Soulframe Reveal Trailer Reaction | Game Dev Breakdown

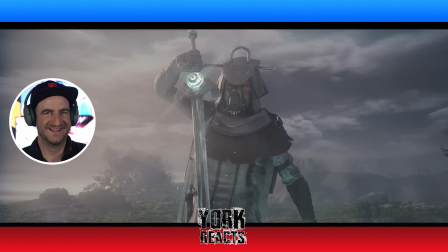[4:20]
Sick. This is dope.
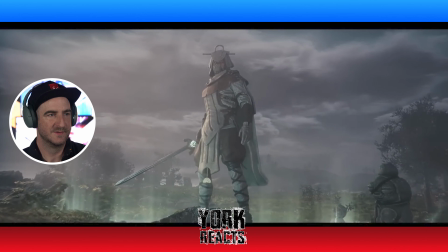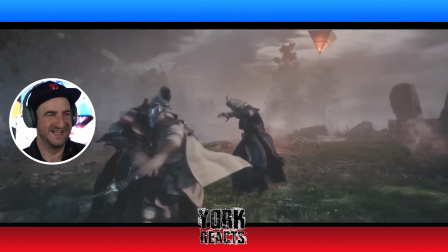[4:30]
Wow, look at this. Is this gameplay? Yeah. This looks good.
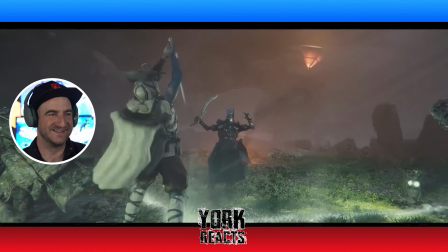[4:38]
Is that gameplay? That's gotta be gameplay. Oh, that's cool, dude. This looks sick.
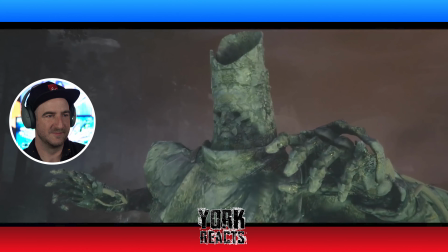[4:47]
And then And we're back to cinematic.
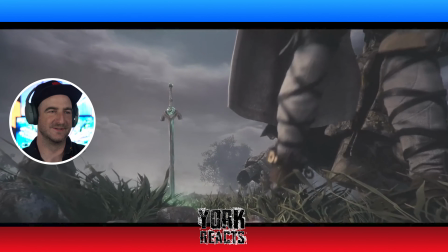[4:52]
That part right there looked like gameplay. Oh, that was cool, dude. I don't know if it is or not, but...
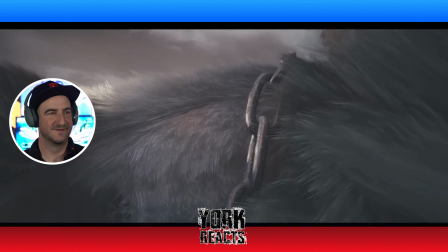[5:00]
That felt good. Looked good. And what is this?
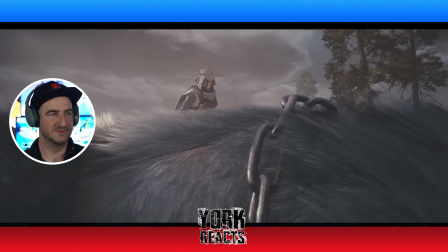[5:08]
Some huge beast?
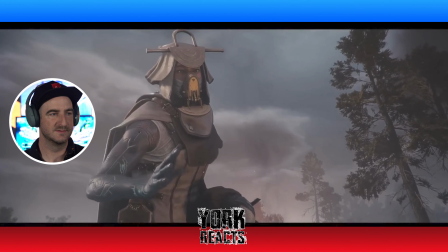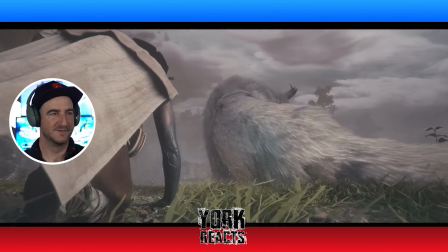[5:17]
Wow. Oh, that's so cool. Sentinel-free.
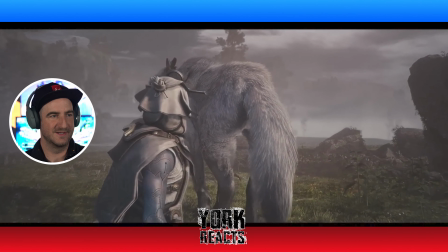[5:27]
Wow. Look how big she is too.
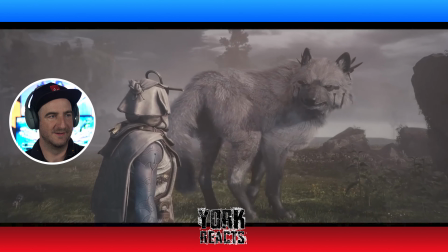[5:33]
Wow, I love it.
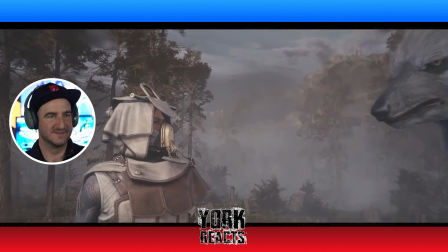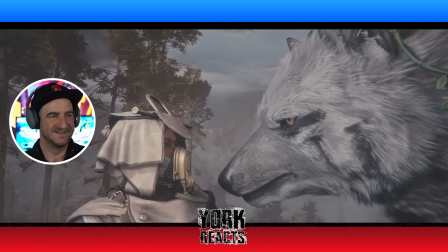[5:43]
Wow, look at this. All I need is some wiggle on the nose right there.
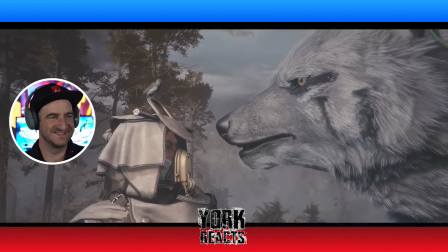[5:49]
Wow, this looks incredible.
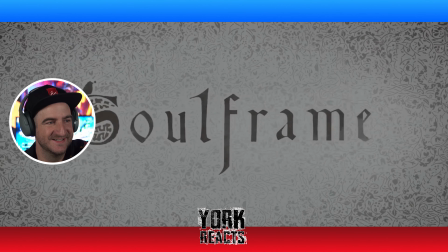[5:54]
Right on. That looks pretty good. Nice. You You know what, animation-wise, in the very beginning, when I first saw the trailer, I was concerned. But it ended up panning out and looking beautiful and they did some great work. But that being said, let me come over here and kind of dive into the first little piece of this trailer.
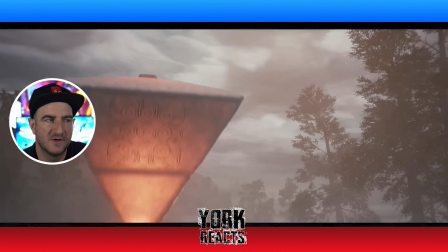[6:18]
So the first part felt weird because right there,
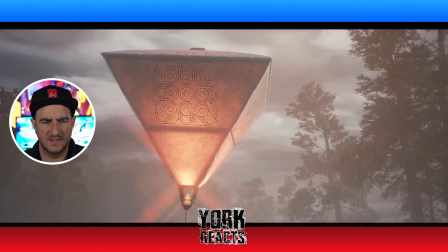[6:23]
first of all, it's visually jarring because you expect it to kind of come up and float away,
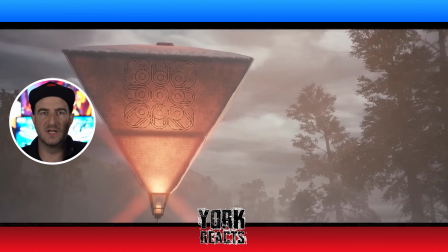[6:30]
that lantern thing, and it goes skunk, and it like hits an invisible wall, and you're like, what?
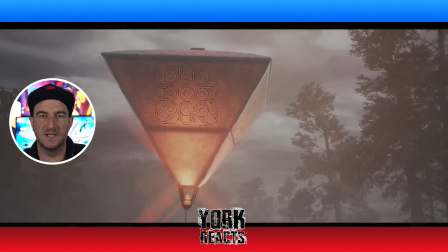[6:35]
And then you're like, oh, and then you see that it's like attached by a string. So in one sense, it was really well done because it tricked you as a viewer.
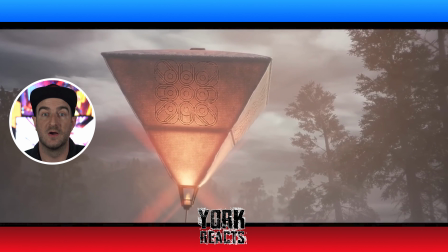[6:44]
It did something unexpected right from the get-go, which makes you want to continue watching, right?